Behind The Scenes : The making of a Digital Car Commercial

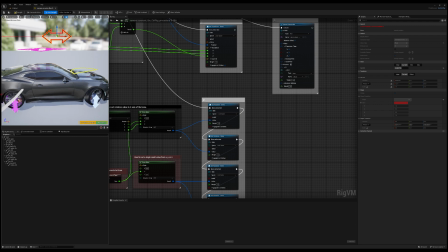8:20 So one thing about controlling your objects programmatically, it's very flexible. You can actually apply this exact same control rig to a variety of cars.
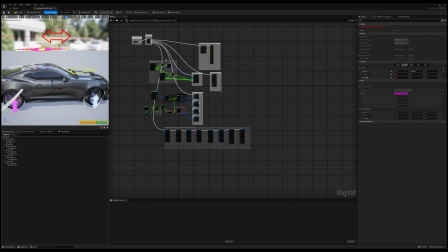8:28 And the benefit of using blueprints like this is that you can apply this to a variety of different vehicles.
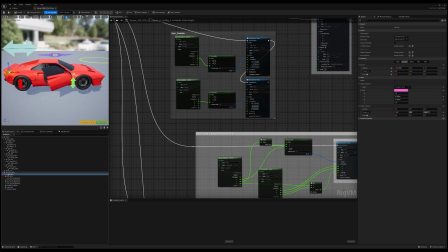8:36 This is the exact same concept that characters are controlled in video games.
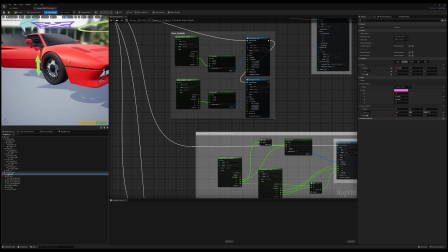8:43 Remember, Epic is a gaming company, so they allowed all the concepts for animators, whether if it's a car, whether if it's a model.
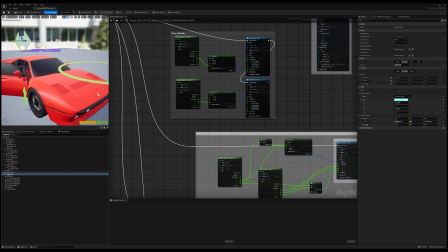8:50 You can apply the same programming concept to a character or any model you wish to control and animate.
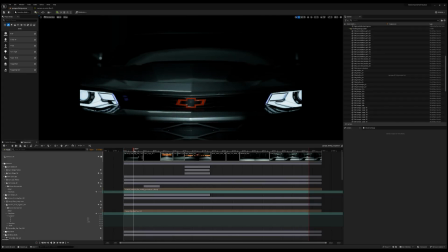9:00 Here I wanted to share with you the garage scene, behind the scene setup that I have here in Unreal Engine.
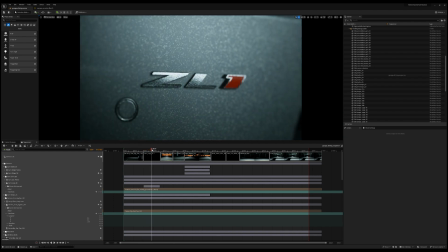9:07 So this is the interface of Unreal Engine. It's like pretty much any other
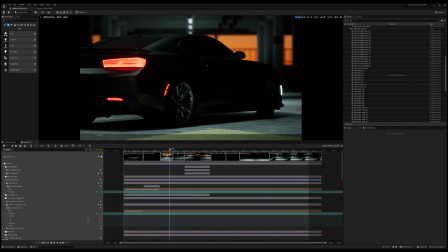9:14 software that has this timeline base where you can actually control all your objects on a sequence timeline.
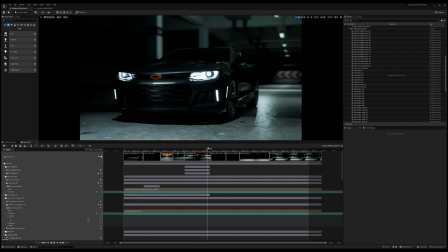9:19 So I just want to just go over of just thinking about having to shoot something like this in real life.
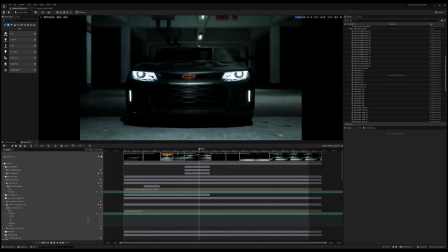9:27 One advantage of doing everything in 100% digital, 100% 3D is you actually get to control the environment.
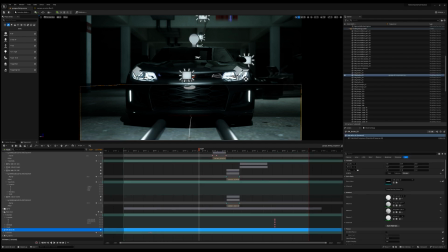9:35 You also don't have to worry about permits. You don't have to worry about camera gear.
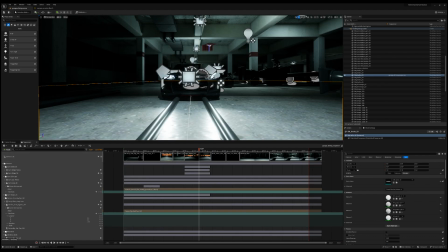9:40 You don't have to worry about all the logistical objects that cost a lot of money when it comes to shooting.
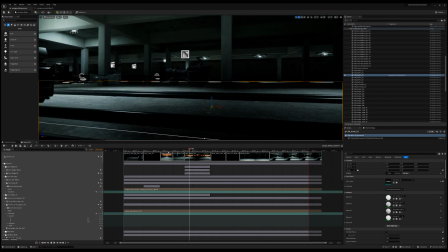9:46 So here's my Unreal environment, and I just kind of wanted to show you just how it looks.
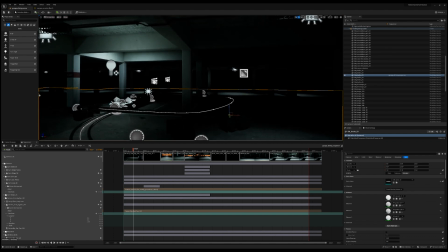9:51 You can move around actually like you're playing a video game. I just wonder how challenging this would be to shoot for real versus doing it digitally.
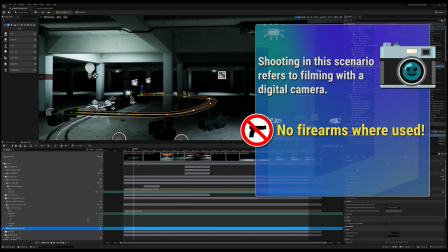9:58 Like, for example, like this dolly right here.
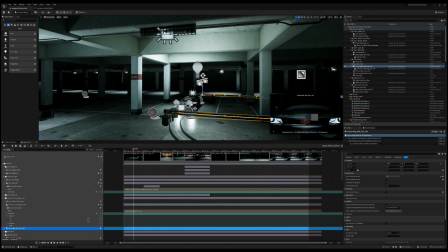10:02 Imagine trying to build this custom dolly around the pillars of an actual garage and how long that would take versus when you do it digitally,
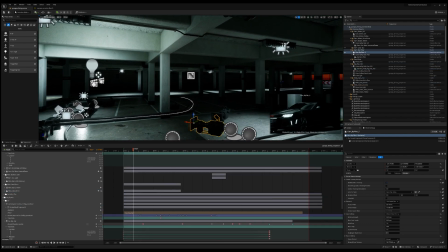10:11 just right here, you can just drop it in here. Now, when it comes to the cameras, look how many cameras I have in my scene.
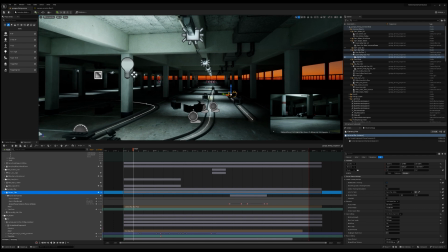10:18 And the reason why I have a lot of cameras is just so that I can really capture every single angle of the vehicle animation.
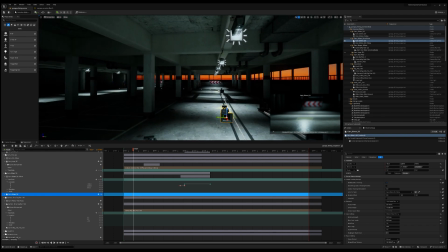10:24 So let me just count here: one, two, three, four, five, six, and I actually have 8 cameras in here.
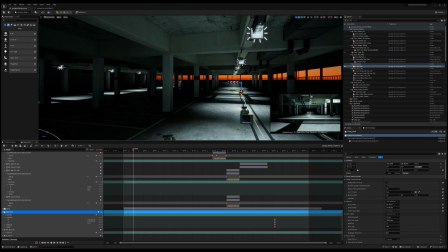10:32 And this,
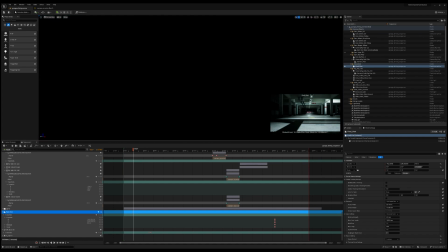10:33 imagine having to have to rent 8 cameras in order to capture every angle of the vehicle just to try and get it all in one shot.
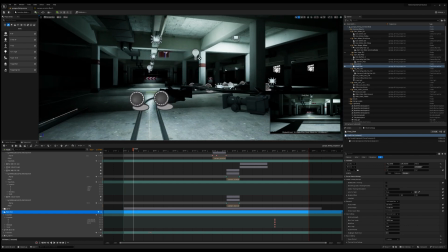10:41 Versus if you just had like 2 cameras or just 3 cameras,
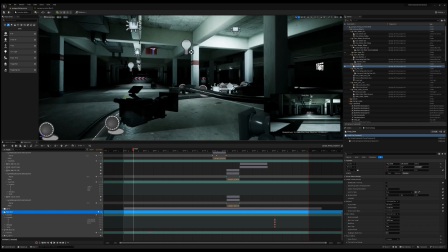10:45 imagine you would have to move all the cameras, and you would have to actually set up each shot and how long that would take.
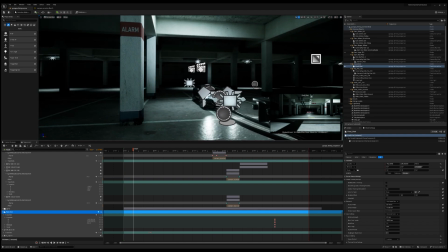10:51 But to do this in real life would take 30 to 40 days just to shoot something like this in real life versus when you do it in digital,
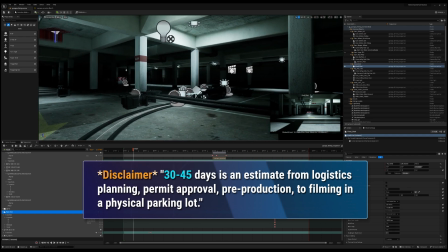10:59 you can cut that time down in a week because you just don't have all the logistical problems.
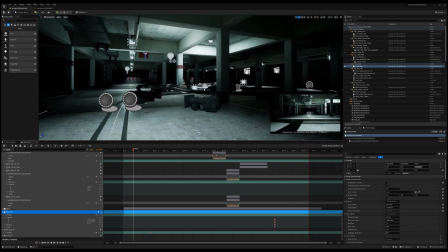11:05 So let me just show you the car just animating in Unreal Engine.
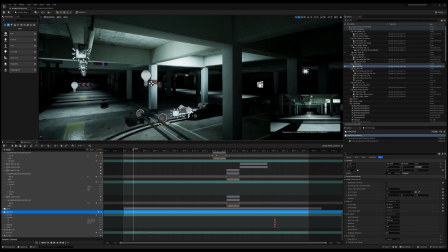11:10 This is just so you can just get an idea of what it looks like behind the scene of the car in its environment.
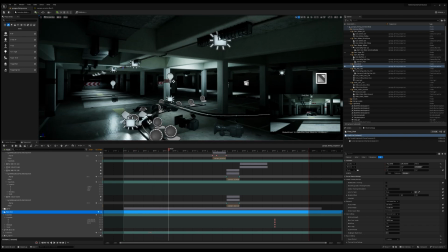11:16 You can see how I'm animating the camera to get some of those really,
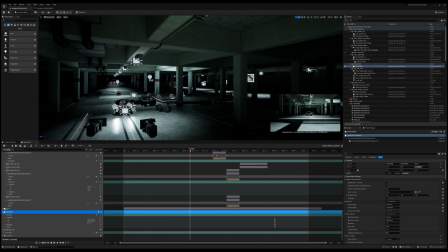11:21 really nice shots just to pull off and make it more visually interesting. And being a creative person, you get to have all these options of using and switching between different cameras.
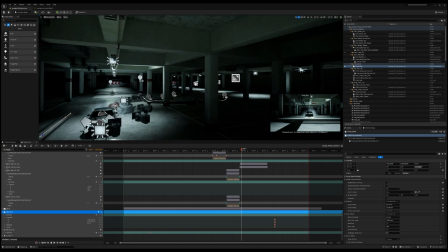11:33 Like check this camera out right here. This one like follows the car as it drives by, and
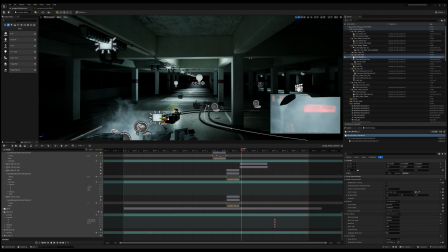11:39 every time the car moves or animates, I control this so I can have as many cameras I want.
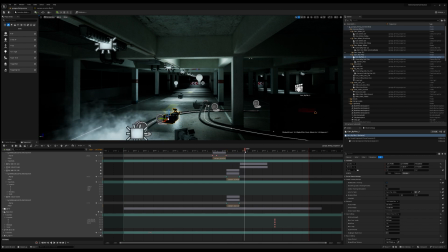11:44 I can just switch between each and every single one of them just so I can capture as much detail as possible and see what the composition looks like.
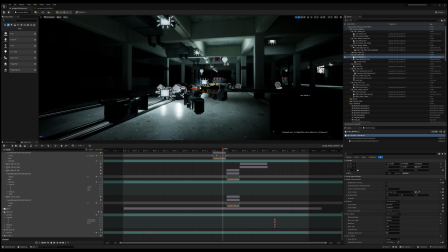11:51 And the cinematics features of Unreal Engine,
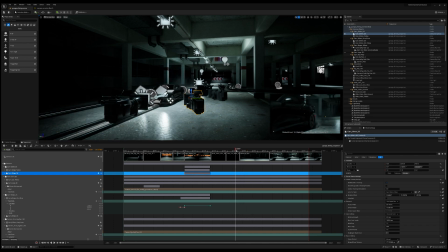11:55 integrating it with 3D, just makes it just such a really fun tool to use.
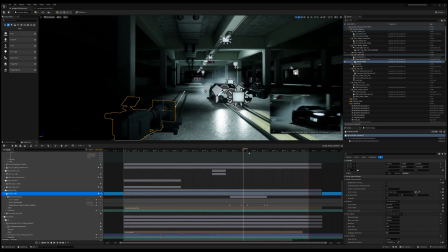12:00 And this camera here, I actually told this camera to follow the car as it drove by just to give it a really, really cinematic effect. Having fake digital cameras, you don't really have to worry about having or damaging the car or real cameras.
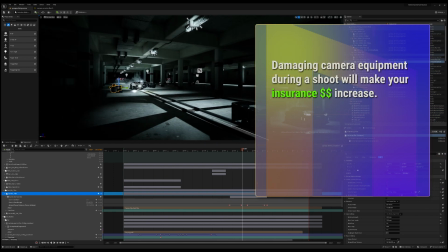12:15 Like, for example, this final shot that I have with this camera that's literally is right in front of the car.
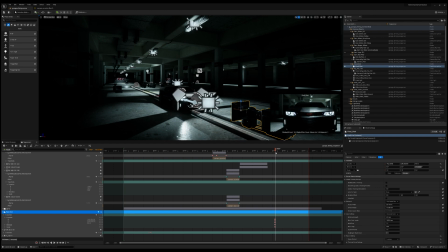12:22 Can you imagine trying to do that in real life? The car actually can drive through the camera here digitally and nothing but brakes in order to get that shot.